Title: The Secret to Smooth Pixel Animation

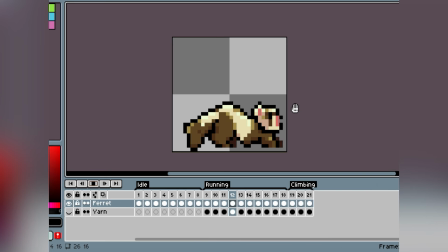(4:10)
I kind of just did this as a quick prototype.
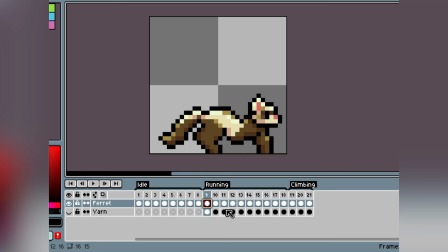(4:16)
I don't know, I might just keep it that way, but it's what I started is I had this main, I'm not a pro with tutorials I'm running, but this is just kind of just making it smoother. It's having the keyframes where
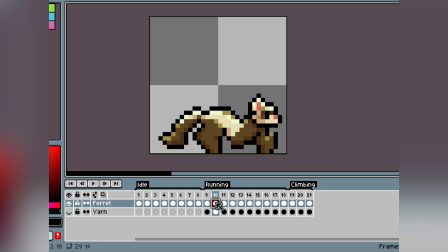(4:36)
I just said earlier, and adding in between with the what do they call it? I literally forgot the word for it, but you know what I'm talking about. You're gonna add in between frames, and the frames that look really crazy, because what it is it's gonna make it
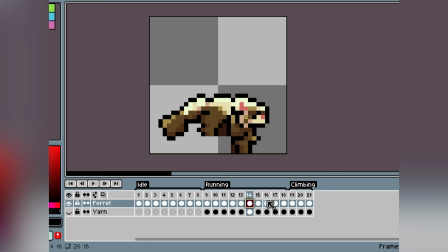(5:00)
really cool looking, if that makes sense. Like, this frame is really crazy looking, but like, when you play the animation, you don't even notice it.
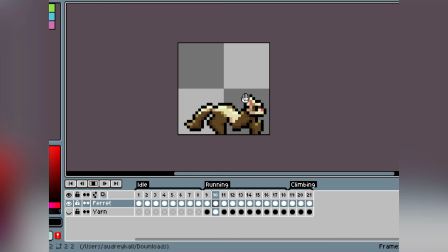(5:11)
Like, I don't know. Like, I don't know what it's called, but, I literally said it earlier.
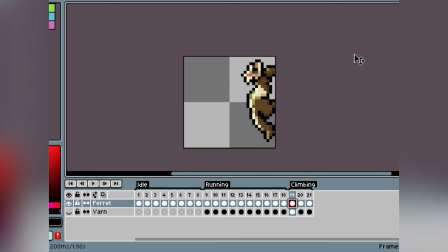(5:20)
But yeah, that's basically it. This is like my first video for this channel.
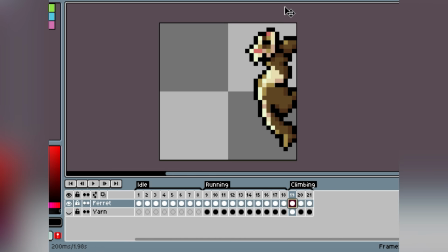(5:26)
I thought I would like, I guess do some devlogs, probably later on, for like a game I'm making, but yeah.
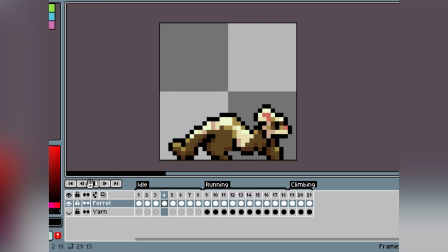(5:34)
This is like a little character animation for it, for the main character.
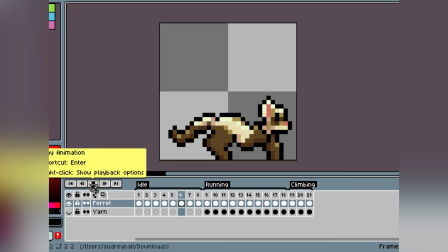(5:39)
And yeah guys, have a good day and God bless.